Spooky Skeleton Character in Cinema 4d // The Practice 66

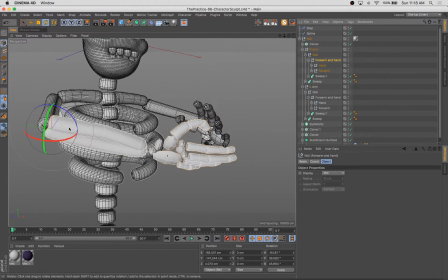And I'll show you some cool, a cool way to simply animate something moving around and growing and pulsing.
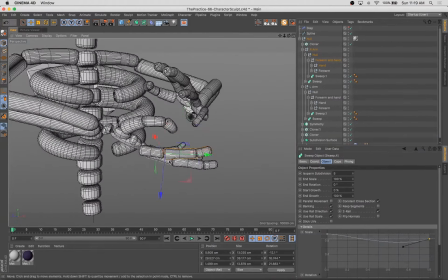So we'll get into that soon. We're going to use the vibrate tag. And what I should say is
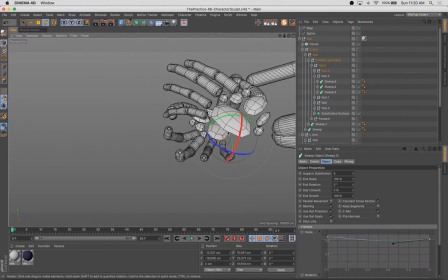since I wanted to pose these hands in a non-symmetrical way, what I did was I pulled those whole arms
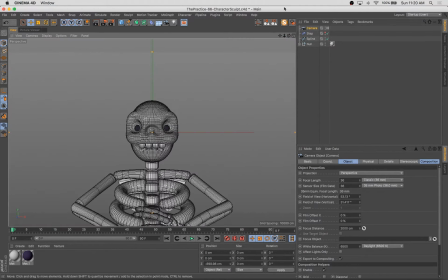out of the hierarchy there that I had them inside that symmetry,
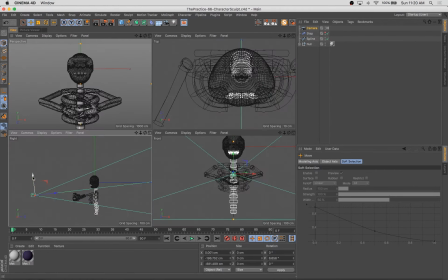and I used the mirror tool under the character options to mirror those.
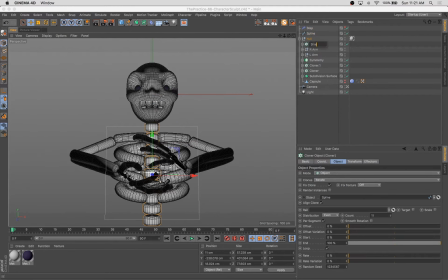And you can also go in there and use the naming feature in that mirror tool and designate one as the right and the left arm.
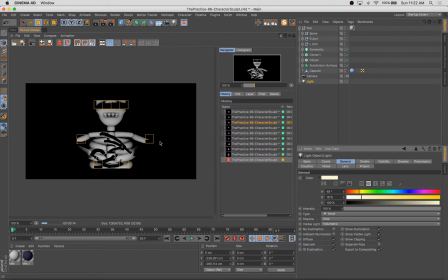And that allows us, obviously, to
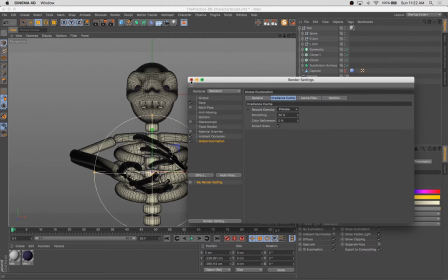model them and position them separately so that way they're not just, you know, intersecting each other.
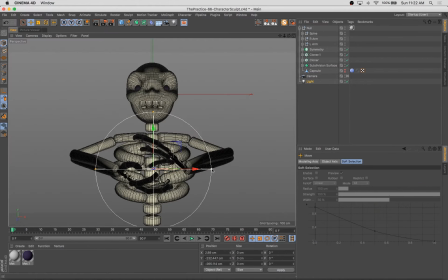Now we got the basics of the model in place here, so we're gonna start that lighting.
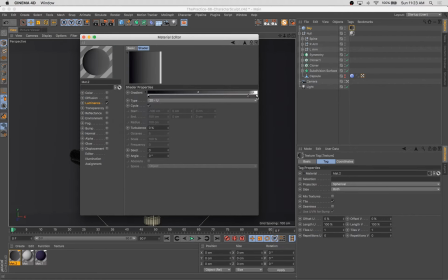So here I'm going to put an area light in between his hands with some visible light turned on, so that we've got this sort of glowing effect.
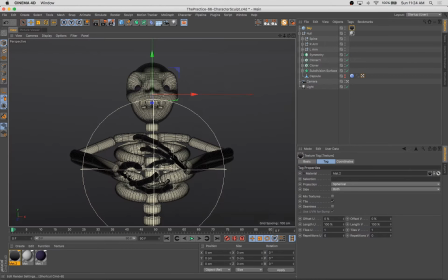And when that's going to do a few things. One, it's going to give us sort of a hazy, glowing sort of look in the center of the model here.
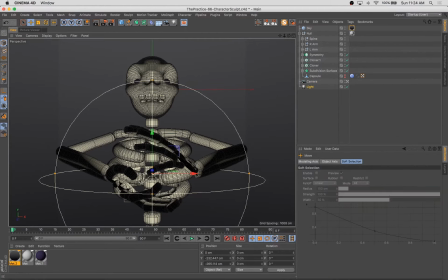And it's also going to cast a lot of really cool shadows and give us some really dramatic lighting on the head and the torso of the skeleton as well. Adding the camera, tweaking some of those settings, getting that composition dialed in to a certain extent.
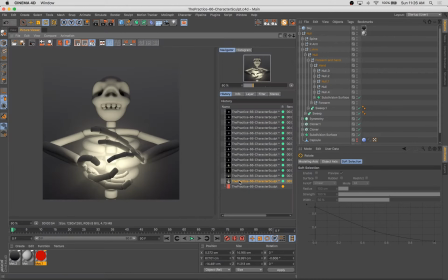And yeah, evil skeletons need glowing red eyes, so let's get in there with that.
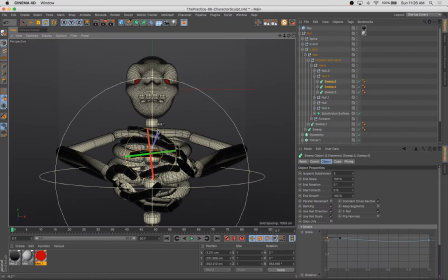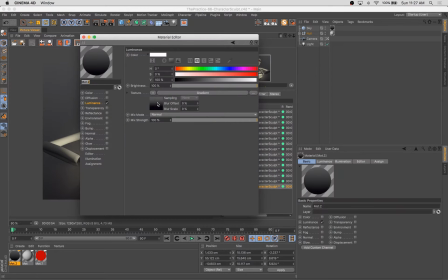tweaking those positions.
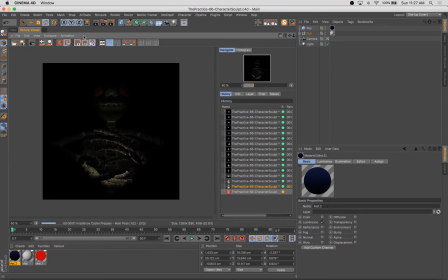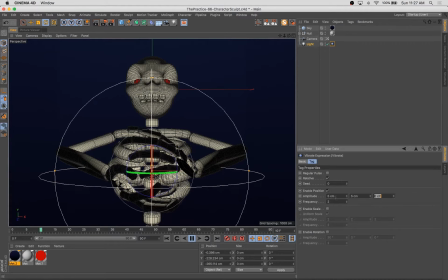Adding some blue to that background. I was feeling a little kind of washed out and not quite dense enough.
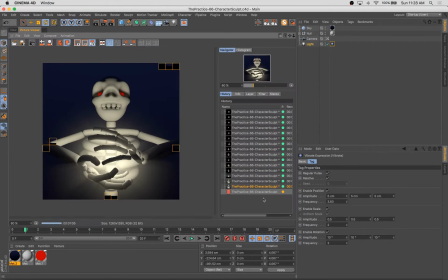And here we go. What I did was I simply added a vibrate tag to that light, turned on scale, rotation, and position.
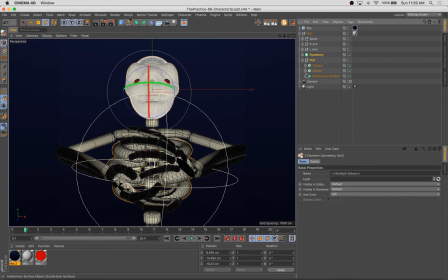And that's going to give us like a flickering and some motion and interest to this. And it's going to, you know, the idea is that this creature here is casting a little spell.
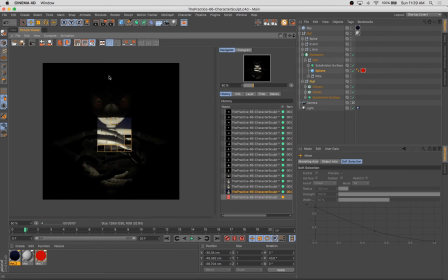So it makes it look as though he's got this kind of flickering ball of energy.
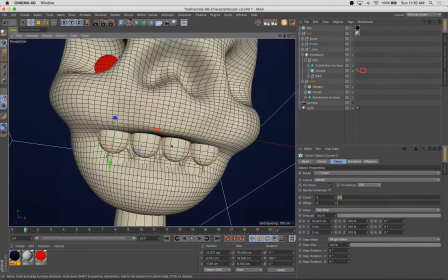And I felt to give him a more ominous tone, we're going to lean that head forward and,
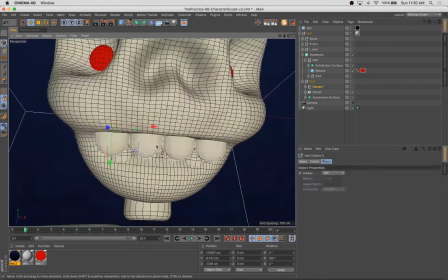you know, give ourselves a little bit more of an aggressive, menacing kind of posture to this creature.
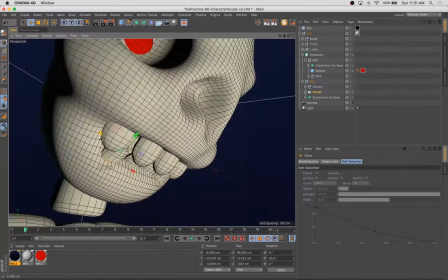Also allows us to get the eyes in a position where it looks like he's sort of squinting or frowning.
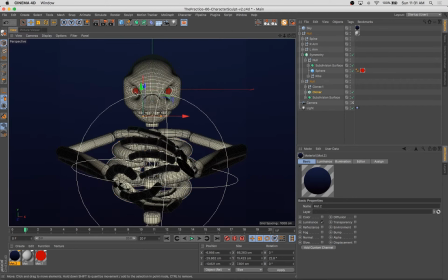This boy needs to visit a dentist too, by the way.
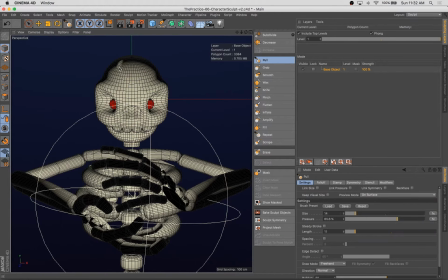Now, so I felt as we were adding lighting and rendering this that it was a bit, like his head was a bit smooth, and skulls typically have,
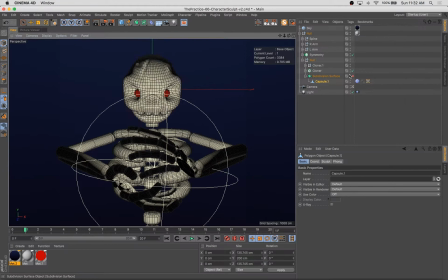you know, little cracks and details and bumps and bits to them. So I just went back into that sculpting tool and added a little bit of a divot, a little crack, and some sort of bumps and asymmetries, which helped the tone and personality of the guy a lot.
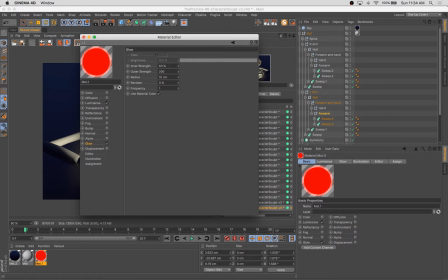Sometimes it's kind of boring if you have just this perfectly symmetrical and smooth character.
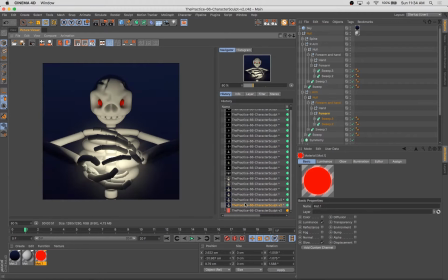And for someone who's a bit creepy, he needed a bit of distressing and cracks on that skull.
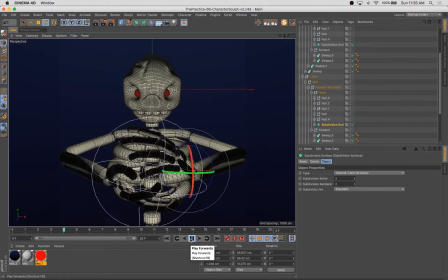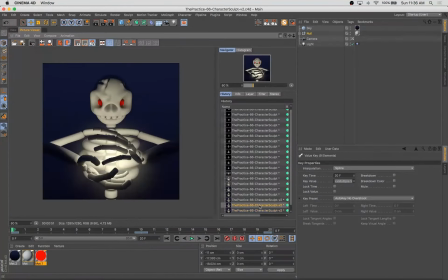And sort of the final bit of the animation process here will be just to add a little bit of movement to the skeleton.
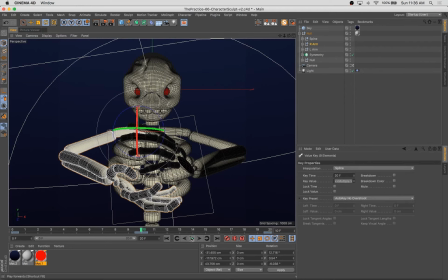I want him sort of bouncing up and down a little bit, moving his arms a little bit.
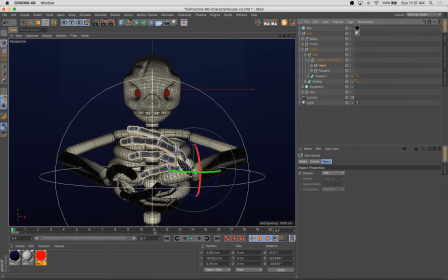So it's just some very, very positional, a very, very simple positional keyframing.
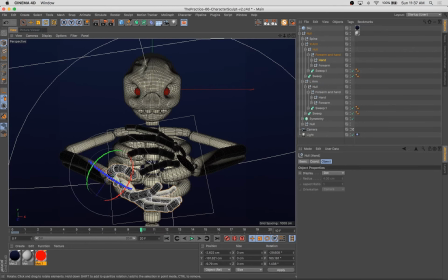Just moving the arms and the hands up and down a little bit. Since I do want to output this as an animated GIF, I'm keeping the frame count relatively low.